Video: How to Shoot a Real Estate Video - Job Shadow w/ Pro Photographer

Hey guys, Caleb Collins here and I'm here at an apartment complex in Oklahoma City and we're going to be shooting a video walkthrough of this apartment. Let's go check it out. So first thing when we start a video walkthrough, we want to walk the whole unit and make sure that all the lights are turned on.
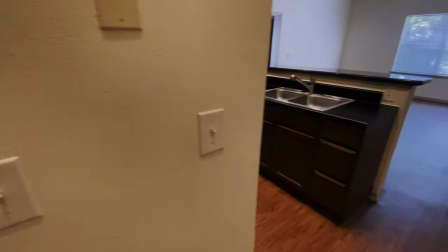21s
So we've got our lights turned on here.
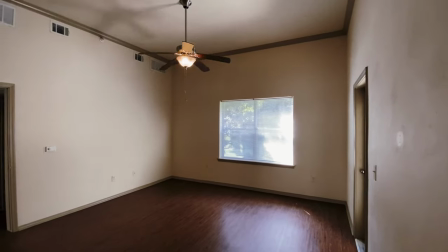24s
Now for a video walkthrough, I do like to have the fans on, but I'll have them on low.
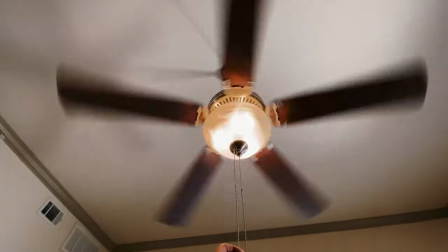30s
Wait until this spins up and then pull it so we can drop it down into low.
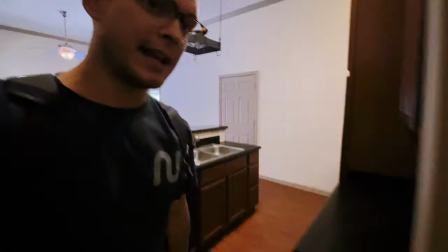37s
Turn on some more lights back in here in the pantry area. Now, I don't like to leave trash cans out in the main shots.
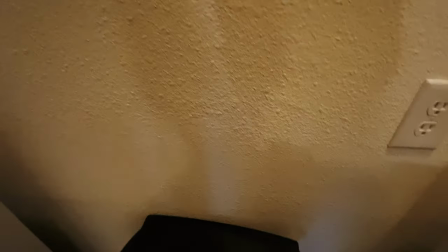45s
So I'll pick this up and I'll put it here in this back laundry area. and then this door,
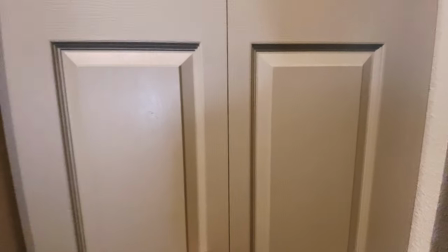53s
I'll close this off so we don't see it when we're doing all of our main kitchen shots.
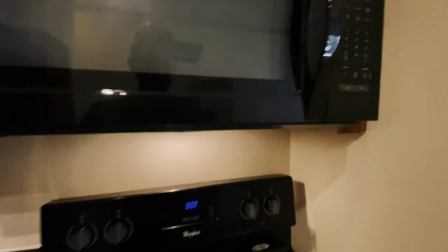59s
Our microwave, let's go ahead and turn that light on. Basically any light that we can get.
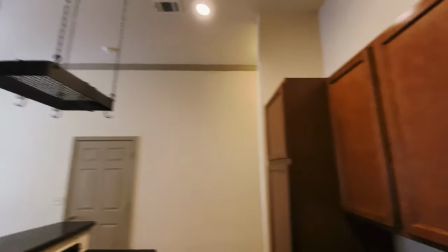65s
Let's make sure that everything is in order and is looking good. Sweet.
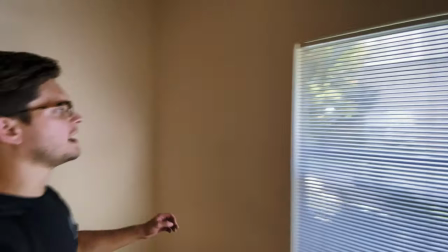71s
Let's go check out the rest of the apartment. Okay, so we've got the blinds here.
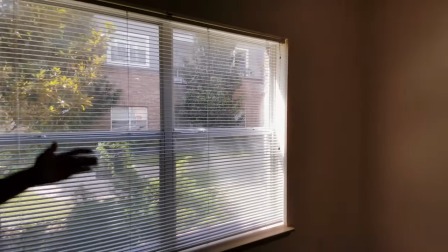75s
I like to make sure that they're to open so you can get all that natural light to come back into the unit.
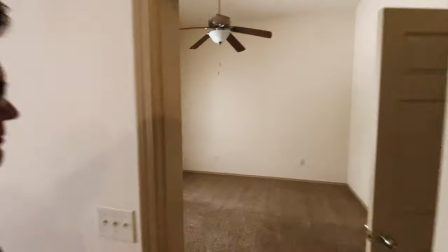82s
Let's check out this space over here. Alright so we're in the first bedroom here.
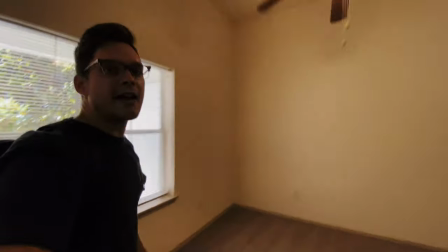88s
Yet again, we'll put on all the lights, the blinds are already good in here, and then we'll make sure that the ceiling fan here is turned to low.
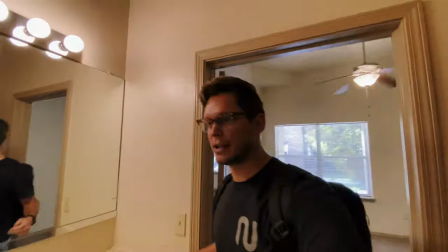97s
Let's get in the bathroom, turn out all of our lights here.
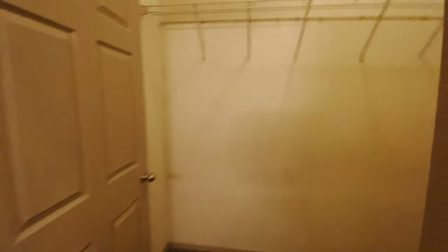104s
Everything's looking good. closet. Okay, so we've got a hall light here.
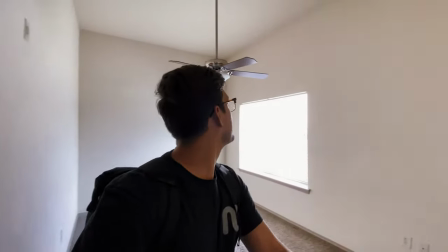112s
We'll flip that on and then we're here in the next bedroom. Okay, so we've got to fix the blinds here.
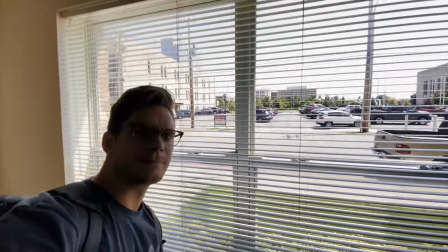119s
Tilt this unit open and then right here,
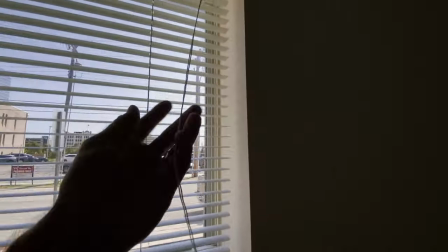123s
it's not all the way down, so we'll just loosen up these blinds so we can get it all the way down.
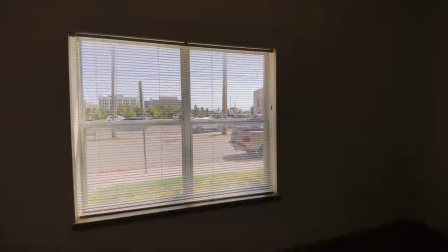129s
I like everything to be even and flush with the blinds. And here we got the closet.
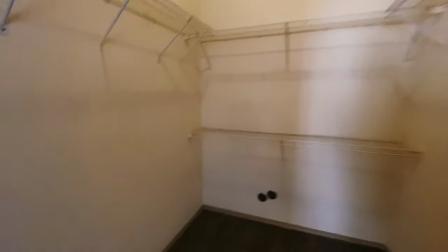135s
Let's turn the light on so for a closet like this that is directly off of the bedroom i think i actually like to shut the door so you have clean lines within this whole bedroom now we got a bathroom on over
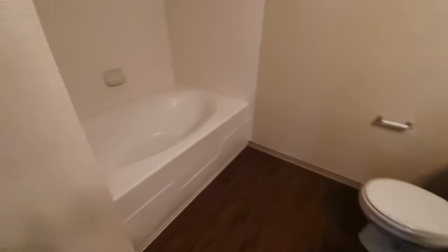151s
here you can hold our lights on make sure everything is looking good now we're going to get out our gear and get our camera set up and balanced
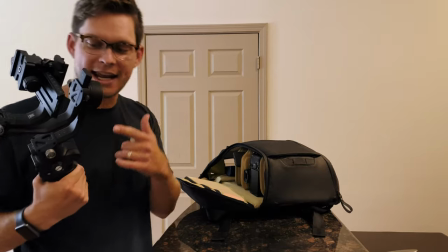161s
and i'll show you how to do that next Today I'm using the Ronin SC2.
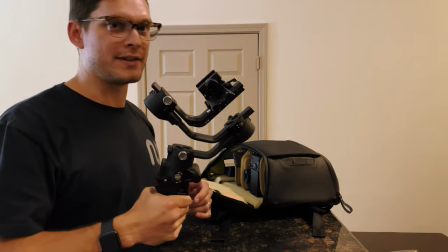167s
Love this gimbal.
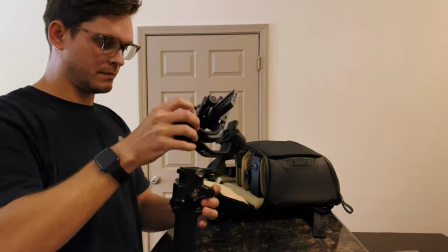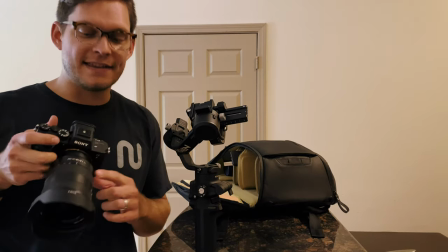174s
The camera I'm using is a Sony A7S III and this is the G Master 16-35mm f2.8.
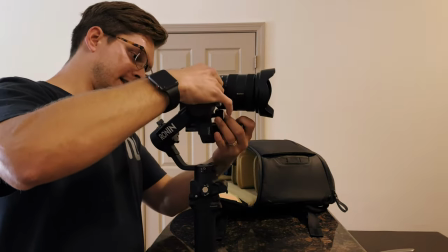183s
I have a quick release plate on here and so I'm able to just throw my gimbal on and tighten it down.
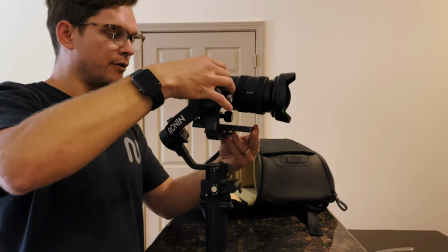189s
To balance this out, so we're front heavy, so we're going to bring it back.
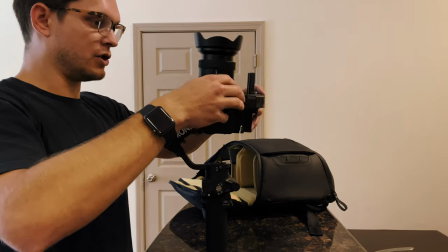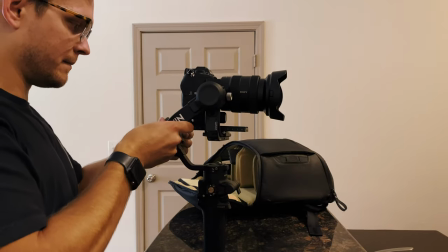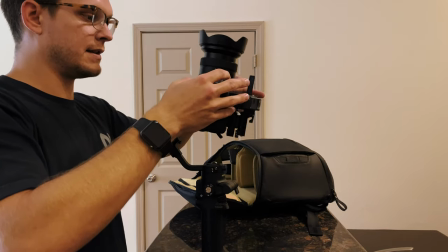204s
So now we've got to bounce that way. So we'll test this axis one more time. All right, we're a little bit bottom heavy.
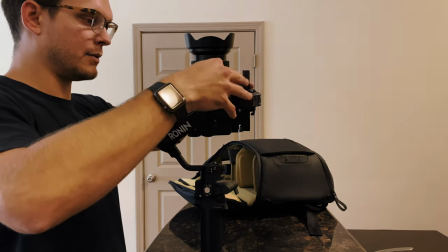210s
Slide it towards me. Okay, that's good.
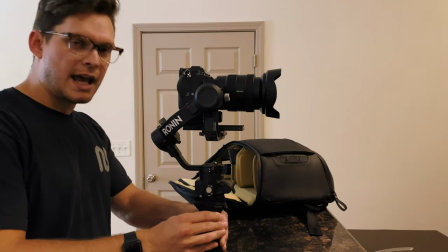216s
Now that we've got our gimbal balanced, let's go ahead and power up. And any time you throw on a new lens on a gimbal like this, you're gonna run through calibration.
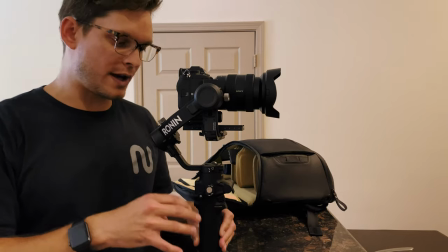225s
So we're gonna do that real quick.
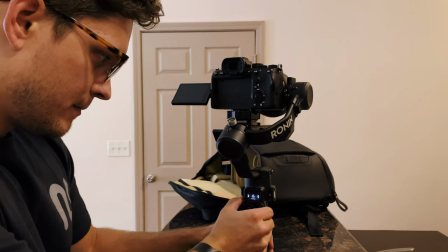Okay, so I like to start on an entry shot, walking into the apartment through the front door. Here's what that looks like.
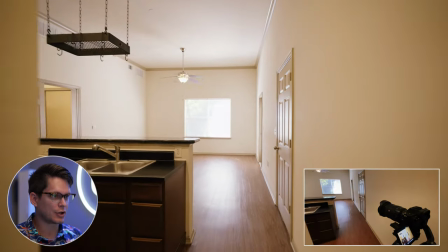251s
So as you're walking into the space, I slowly start turning ahead of the angle so that when you land in the space,
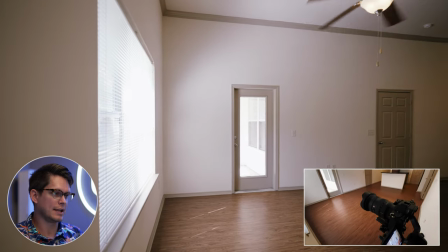260s
you have a perfect 45 degree angle in the space. So when you're turning from the left to right,
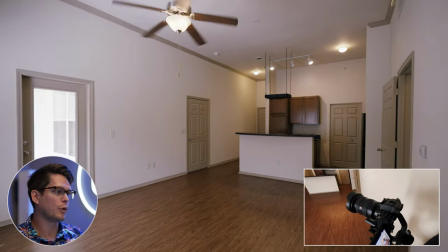267s
typically you want to give yourself room before and after and the video editor will just capture,
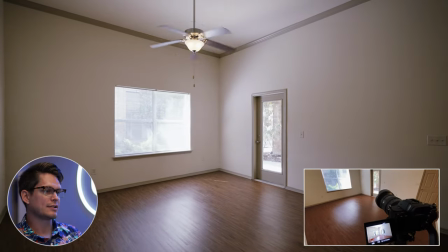274s
take the center portion of the video. I always like to start further back in the space and kind of work your way into the shot.
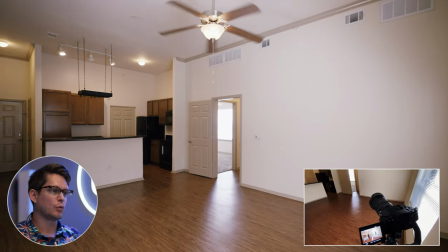283s
And I like to work the angle.
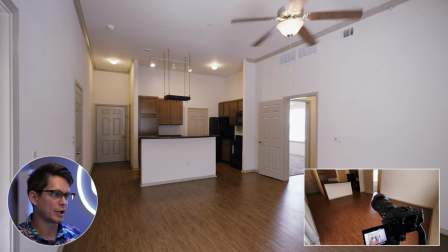285s
So this living room, it is a small apartment, but we're going to be working from each of the angles to have options for the editor.
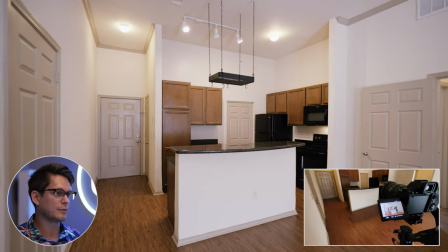292s
Either you're going to be editing this together, or if you have somebody else, edit the video together.
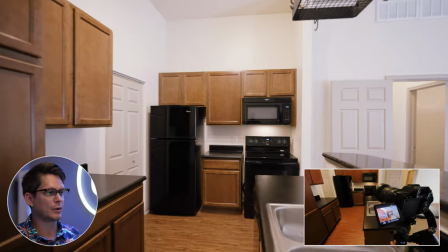298s
With video walkthroughs, I like how we can show the space,
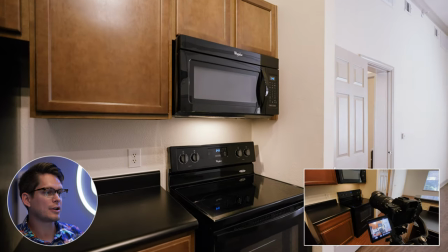302s
how it connects to each other. so I started back in the living room and then worked into the kitchen.
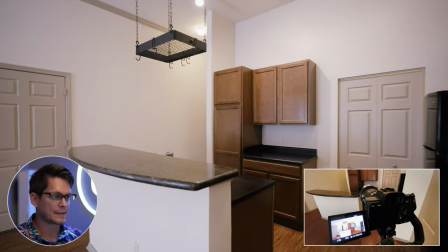309s
Now you're not going to take the whole clip but sometimes it's fun to do speed ramps and so you're ramping right up into the space and I like to pull it from
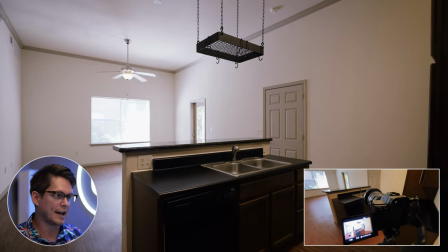317s
different sides because putting a video walkthrough together is like a puzzle piece and so sometimes it looks the piece goes together
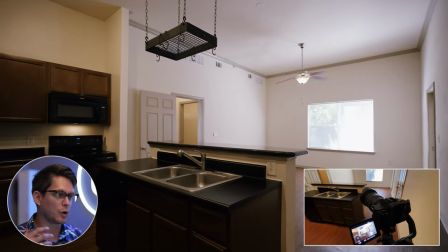326s
perfectly from one side but it doesn't quite work with the other side then
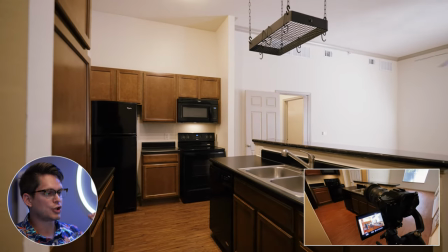332s
I like to throw in not just walking shots but you need some stationary
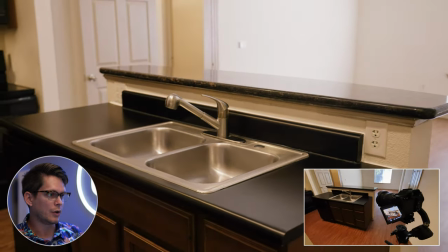338s
shots and also zoomed in shots so this is a 16 to
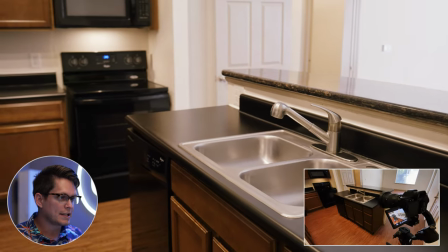344s
35 millimeter lens and so you always need your set shots where you're shooting wide
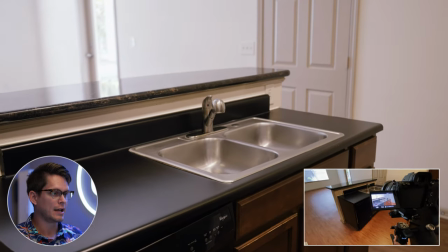350s
and showing the whole space and how it works but often there are those details especially when you're coming
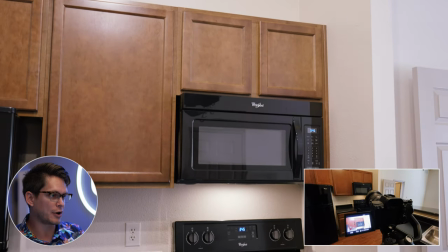356s
into a kitchen shot and so i'll zoom into 35 millimeters to get these tighter shots
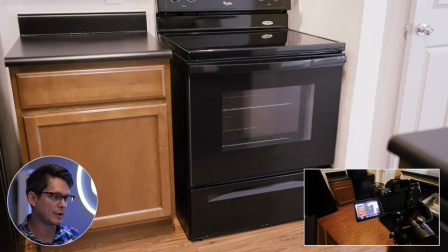365s
so you kind of select your elements throughout things that are more interesting that might
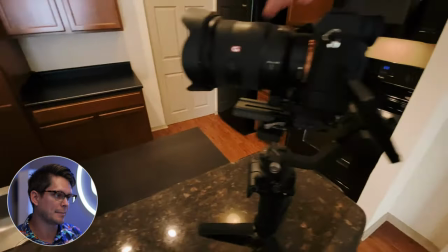370s
be more visually appeasing we're
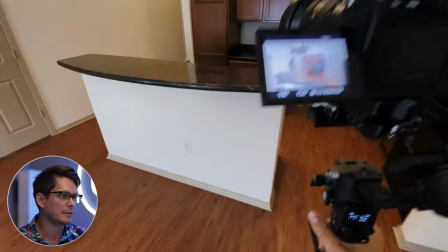375s
zooming back out to 16 millimeters to keep getting some more shots
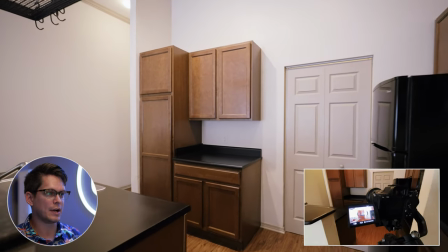382s
now another element we hadn't shown yet was this kind of cabinetry area
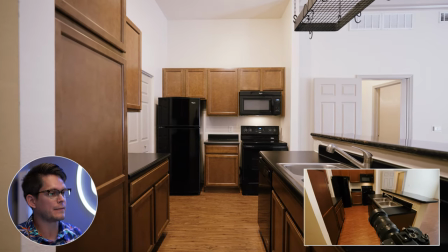389s
It's a small apartment, so got to show off the best features. For this shot, this is actually a shot that we'll most likely use in reverse.
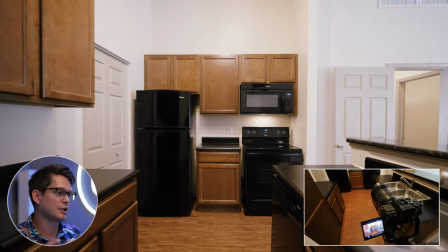398s
So you'd be thinking about shots that might look good in reverse, but it's easier to capture it walking forward versus walking backward.
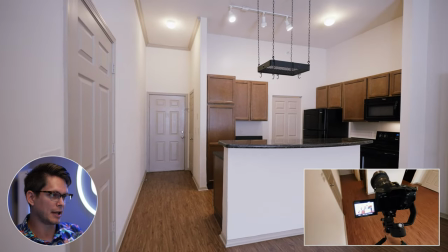406s
So then at the end of this clip, you'd flip it and reverse it and play back. So you'd be walking away from the stove area.
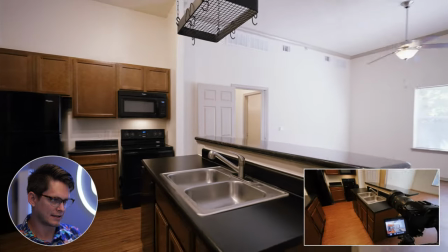417s
so i decided to get one more angle from the other side of the sink because i realized that i didn't quite love how i shot it the first time
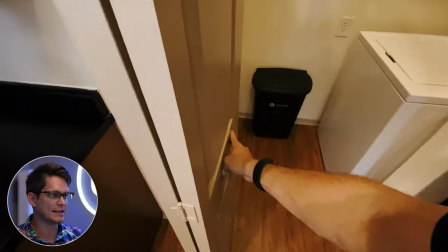426s
so i just want to get one more angle of it now we're going to be moving into this laundry area now
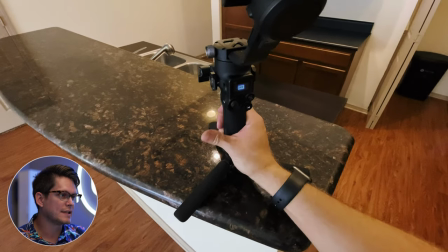436s
i have several different presets saved on my gimbal
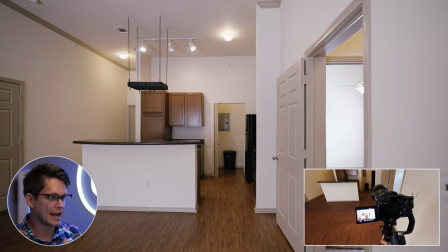441s
memory set one actually follows if i point down the gimbal follows with me memory number Number two,
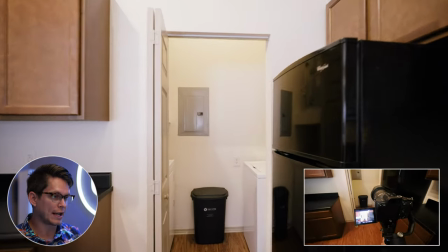448s
it only follows my pan left to right. And so my verticals always stay perfectly straight up and down.
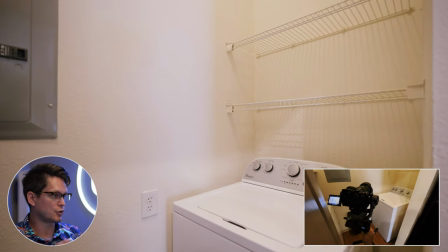455s
So if you're trying to keep your verticals perfectly straight as you're moving into a space, then it's great to save it.
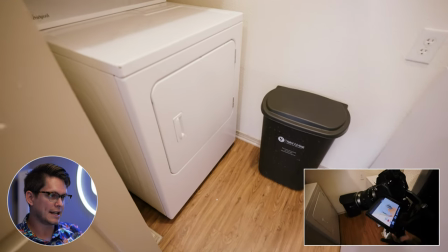464s
And then if you're having a pointing down shot and you want to show the space, because it's so tight,
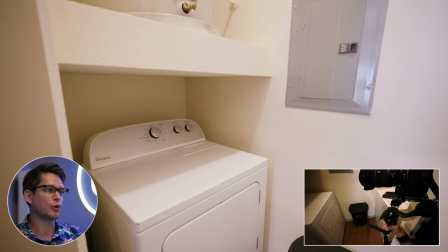469s
so you need to point down and then work your way up into the space.